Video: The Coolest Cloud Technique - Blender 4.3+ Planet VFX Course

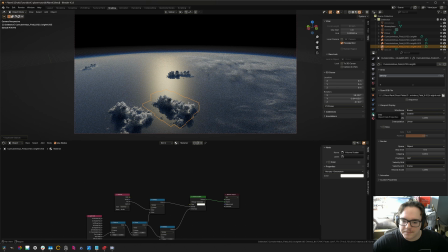So to add another cloud here, we can just duplicate it, Shift D, not Alt D. And then up here in our data tab over here,
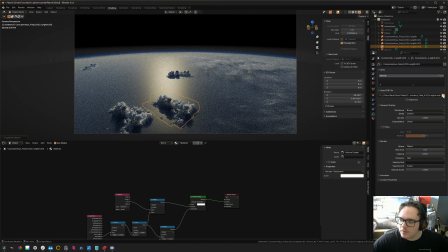we can just click this and we can add in a new cloud.
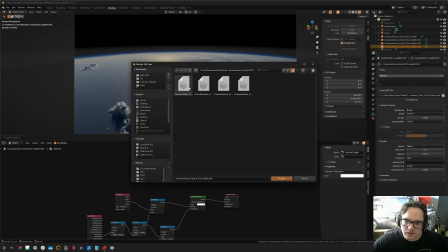So like maybe you want to add in a earlier version of this same cloud. That's a valid use. Or you could just add in another cloud over here. All right, let's grab.
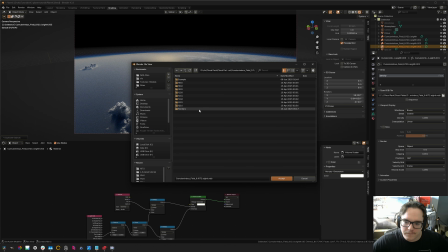I'm just gonna grab this. I think I'm gonna use.
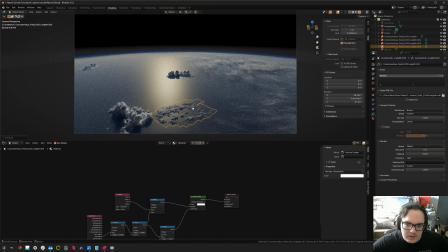So yeah, so there's a good balance of like these really small clusters of clouds and then these really big clouds that you should try to find. All right, so kind of matching up these small ones, having them feed into the bigger ones can create some really cool shapes,
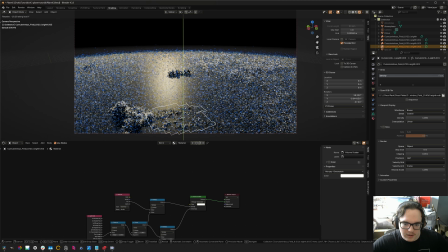especially if you mind the sort of air currents, right? So like some of these have some directionality to them, right? Like they'll just be like streaks of clouds and stuff.
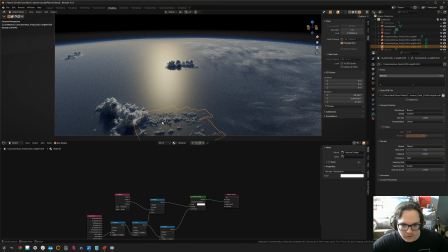So kind of trying to continue those flows as well as you can be a good idea.
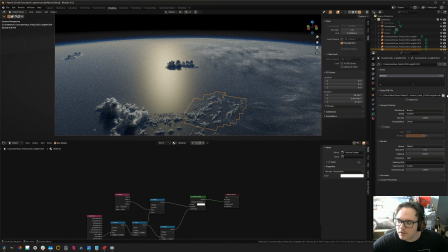So something like that. Then maybe I want to add in a new cloud type.
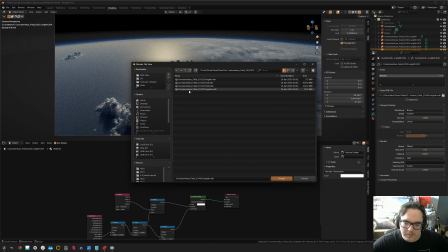So I'm going to click that again. And then this time I'm just going to use the same clouds, but a little bit like further along in their simulation.
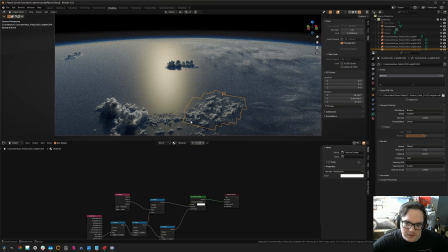So they're going to look a little bit bigger. And that should be enough to kind of differentiate them from these guys. And maybe I'll actually like swap places here. That way it's like small feeding into medium, feeding into big. I think that could be cool.
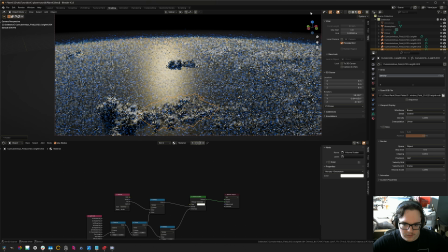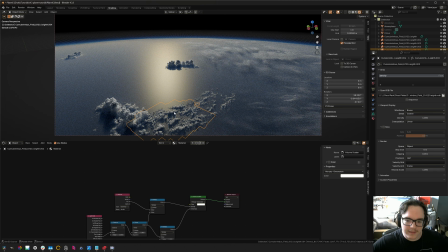Yeah, so there's like hardly any repetition there, which is a good thing. And yeah, I do like how this ended up. I'm gonna rotate this a little bit. Importantly, you notice I'm rotating around the y-axis.
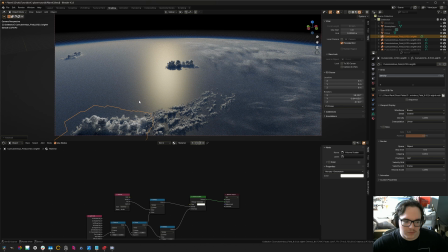It's because Houdini is a y-up program and Blender is a z-up program, so the VDBs kind of import rotated. A little weird, um, which is strange. Kind of a little bit weird to work with, but it's not bad.
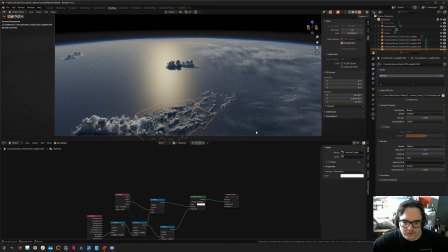So if you wanted, you could keep doing this and kind of construct this whole scene out of just the VDB clouds. That's actually like not a bad idea to do because for one,
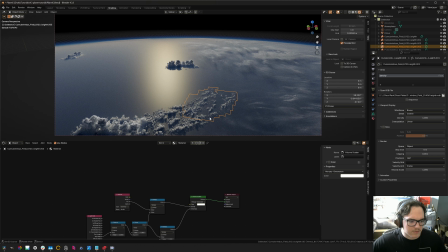there's enough variation and kind of like just like 5 different cloud sets to cover the entire scene. Especially because of yeah, they each include their own like more than one frame of the simulation.
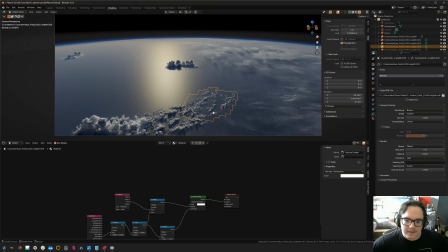That's a very valid way to do that. Um, that can be a little bit tedious though because there's just a lot of real estate over there. So my preferred method of doing this is again using the uh, textures to cover the bigger cloud
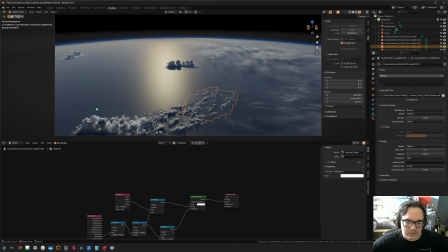structures, and then the VDBs kind of exist in the foreground, at least the smaller ones, to provide extra detail and because they hold up a lot closer than the texture maps do, as you can tell, right? Like these look pretty solid.
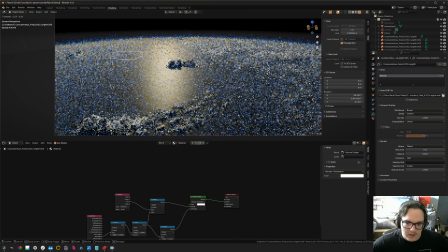But yeah, so I'm just gonna fill out the scene with these.